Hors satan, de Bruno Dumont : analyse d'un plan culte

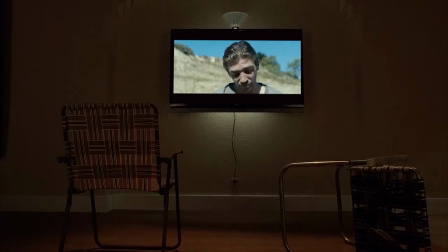Au cinéma, un regard est toujours dirigé vers quelque chose ou quelqu'un.
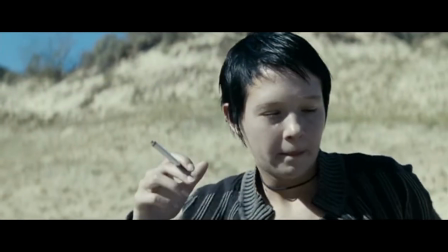Là où la photographie laisse planer le mystère du contre-champ, le cinéma explicite la plupart du temps l'objet de l'attention du personnage.
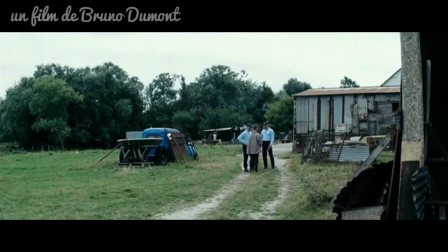Dans Hors Satan, Bruno Dumont prend des libertés par rapport à ce codage on ne peut plus baliser du langage cinématographique.
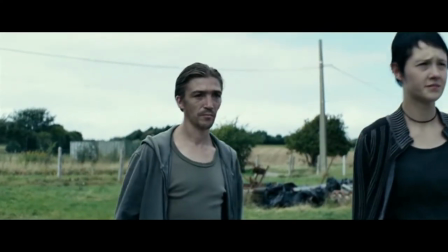Dans cette scène, l'homme regarde la femme parler au policier. Il détourne les yeux sur sa droite, presque dans la direction de la caméra.
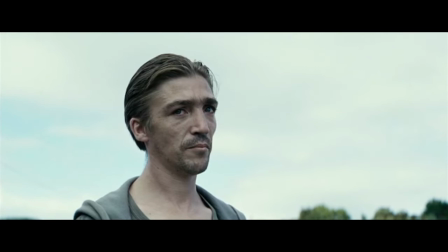On s'attend à ce que le plan suivant nous révèle ce qui a attiré son attention, mais il n'en est rien.
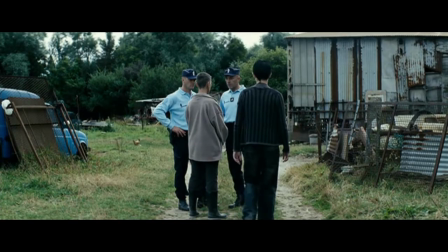On revient sur les policiers.
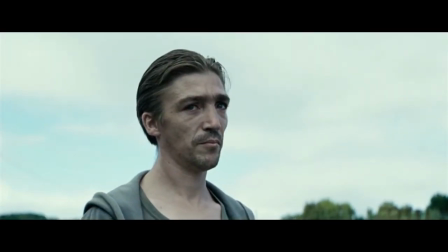Nouveau gros plan sur le personnage, qui détourne une deuxième fois, de façon plus prononcée encore, les yeux dans notre direction.
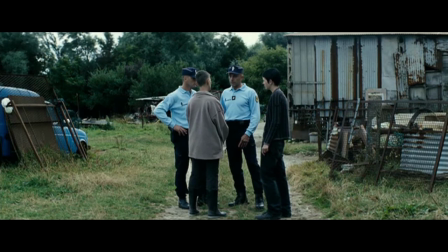Dans le plan suivant, la femme le rejoint et ils s'en vont. On ne saura jamais ce que l'homme a regardé.
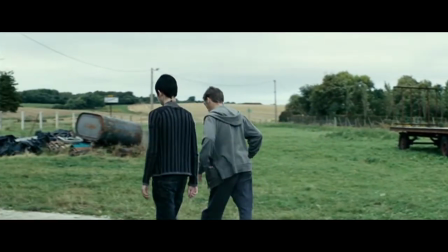On ressent une immédiate frustration face à l'absence de contre-champ, une curiosité qui ne sera jamais comblée.
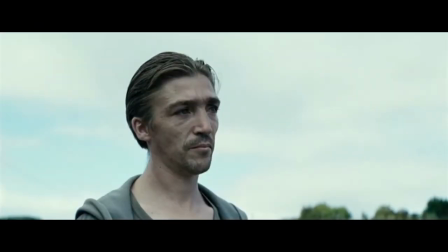De plus, ce regard insistant est presque un regard caméra,
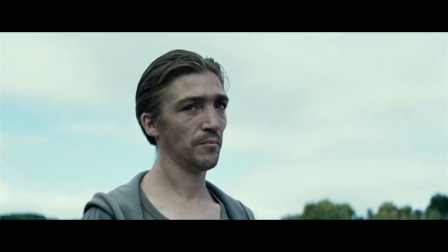c'est-à-dire un regard adressé au spectateur, ce qui a toujours pour résultat de plonger celui-ci dans un certain malaise.
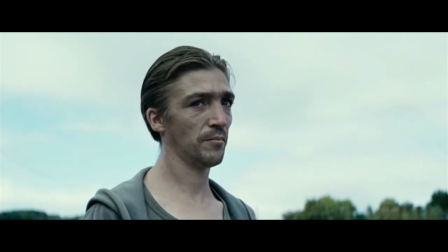Jusque-là extérieur au récit, il y est brusquement convoqué par ce regard qui semble le prendre à partie.
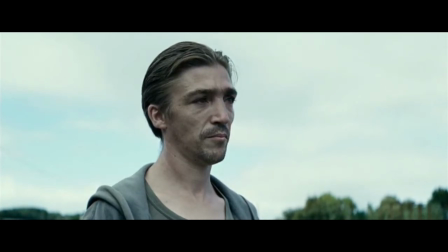Aurais-je quelque chose à voir avec tout cela ? Se demande-t-il.
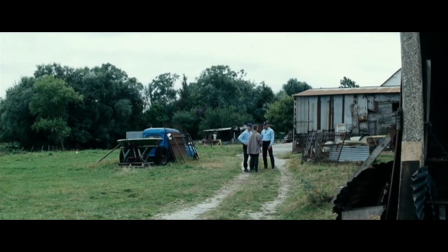De plus, ce plan accentue ici le mystère qui enveloppe le personnage durant tout le film.
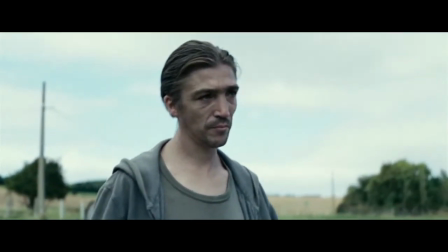On sait de lui qu'il est mutique, souvent plongé dans des pensées impénétrables, et particulièrement sensible à la nature qui l'entoure.
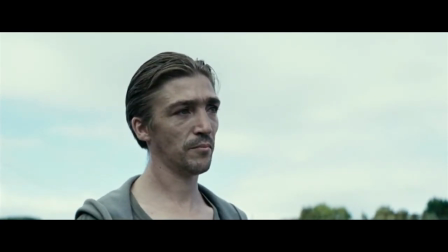Il semble donc assez normal de ne pas expliciter l'ensemble de ses pensées.
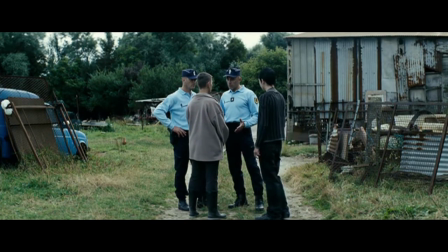D'ailleurs, dans la vraie vie, quand on parle avec quelqu'un, son regard ne cesse de quitter le nôtre pour se promener sur le décor autour de nous. Pourtant, on ne se retourne pas à chaque fois pour voir ce qu'il voit.
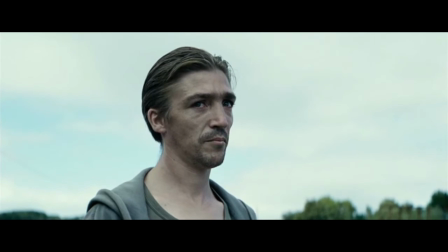C'est une belle idée, rarement formulée au cinéma, de penser que les personnages ont un univers intérieur qui échappe au regard du spectateur.
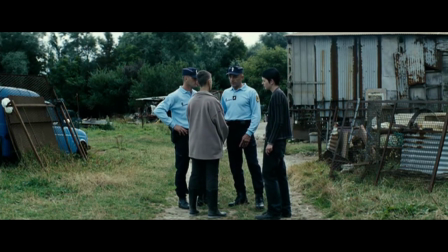Le fait qu'ils gardent certaines choses pour eux leur confère une intimité très humaine qui les rend particulièrement attachants.